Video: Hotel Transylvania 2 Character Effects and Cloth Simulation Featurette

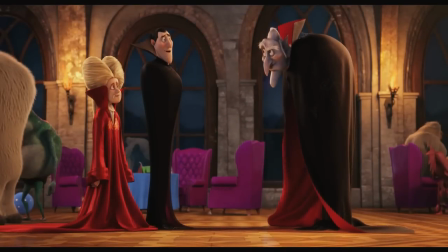6s The big shot here was a little crybaby all night. He used to pee in his bed.
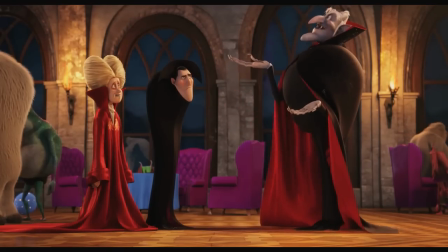12s Okay, Dad. We just need to scare the fangs out of the kid. Hair hangs?
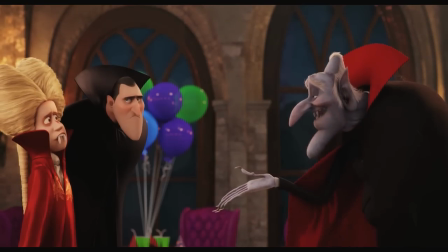18s
Character effects for an animated feature can be comprised of many different things. It can be muscles, skin, hair, or cloth simulation on any given character. And on Hotel Transylvania 2, it encompasses all of that. One of our biggest challenges on the show with cloth especially is the fact that the body proportions are not remaining, you know, constant through the shot.
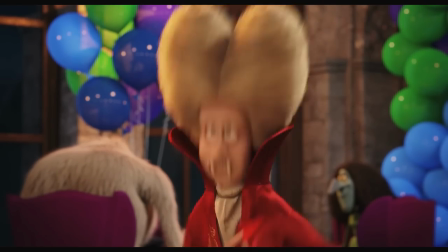38s
So a good example is Johnny. Johnny will have broad shoulders and then narrow shoulders. So if we build a garment for him that fits the broad shoulders, when he goes narrow shoulders he wants to fall off his body.
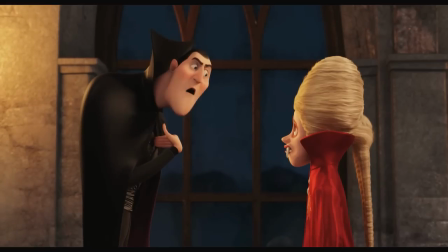46s
So we had to develop systems of like how do we hedge our bet along the way in a shot to
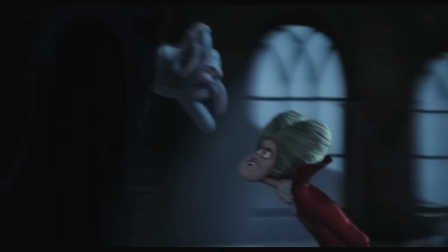51s
rescale the base garment to the animation performance so that it will want to stay on the body. We also sometimes had a blend back and forth between what Annum was doing with, say, Drax cape and how we wanted to add our performance in terms of cloths.
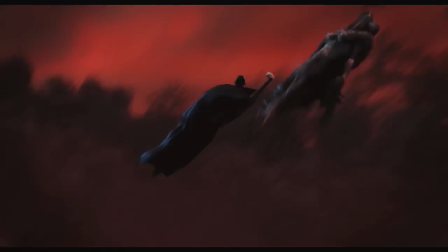67s
You know, one of the things were always like, well, you just use our silhouette and add wrinkles, but that's not really how cloth works.
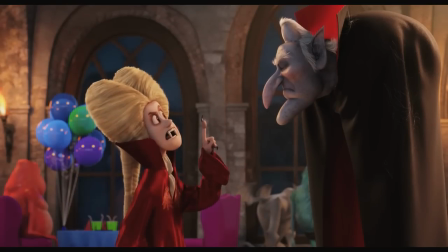72s
So what we would do most of the time is try to find a particular silhouette line that we wanted to hold and then allow the rest of the garment to do what it's supposed to so you would get flow and wrinkles. In a particular shot in Hotel Transylvania 2, Johnny is performing kung fu.
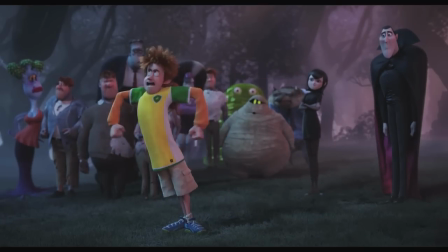85s
If a real human was to move this way, posing from frame to frame as quickly as Johnny was, not only would they break their arms but they would tear through their clothes. So in order to make things simpler on the cloth simulation side,
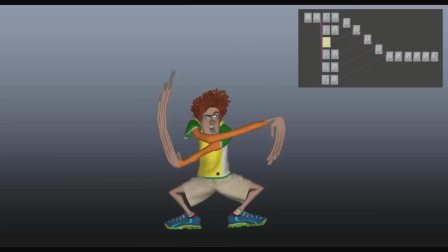98s
what we do is we break up the shot into chunks where the character is moving semi-realistically where our solver could handle that and
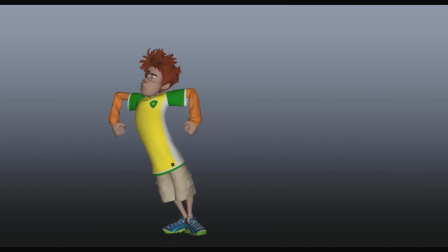107s
then stitch each piece back together to make it one congruent shot. Dennis and John are dancing together in the finale and they're doing kind of like this disco-y you know hand wave thing and
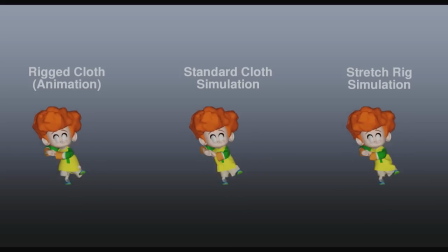120s
in order for some of the characters to do that their appendages needed to be longer so what we do is we take the resulting scale that animation is taking to
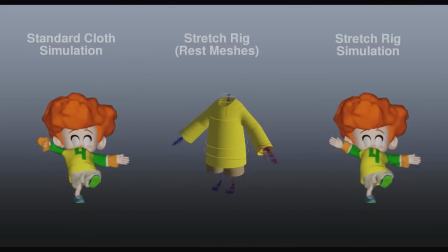129s
make the hands longer to be to get the noodley shapes that they want and then we plug those new scales
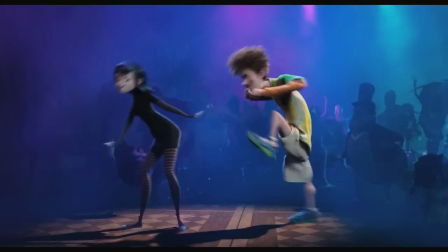134s
into our cloth simulation to essentially stretch with the character. Genndy likes to designer's character is sometimes on a shot-by-shot basis.
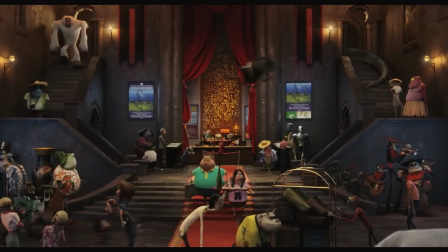143s
Even though we'll start off with an initial design on a generic character like a zombie, you may want 50 different variations of a zombie if you're showing them all together in a single sequence. So it's very common from time to time for us to get completely new designs of non-proportionate
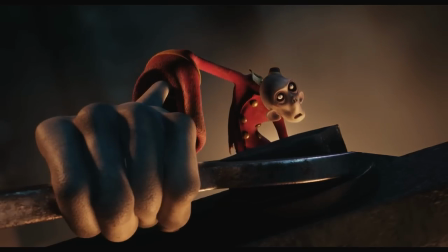157s
scaled or proportionate scaled characters in much different shapes than we originally planned for. So we came up with a way of taking the initial design and then the animator's new design or Genndy's design of the character in the shot, plugging in the new scales, taking those shapes,
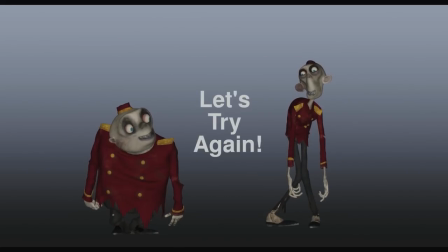171s
and then plugging them into our simulation at the first frame of the shot so when it simulates we have a new proper scale.
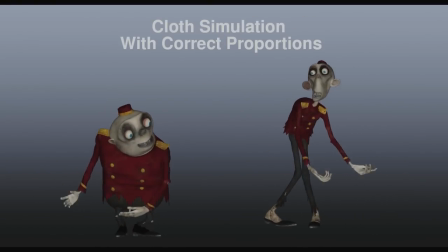178s
Without doing this, if you have a character that's, say, my size and you make me two feet shorter and you make me two feet wider, I'll look like I'm wearing potato sacks, which was the case with our zombies without this technique.
Right, Johnny?
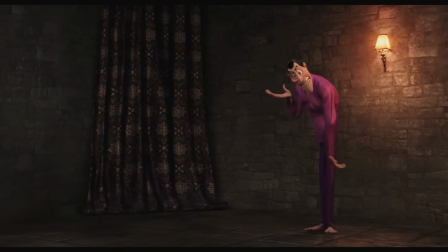191s Oh, hey, dude man, it's not me, it's maybe. Hey, Hey dude man, I'm afraid to say anything.
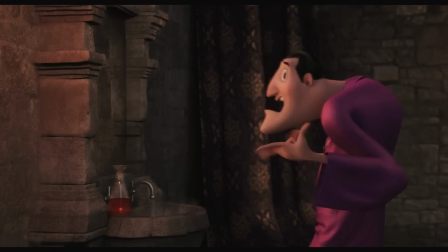198s Hey dude man, I'm a dude man. Uh, Drac?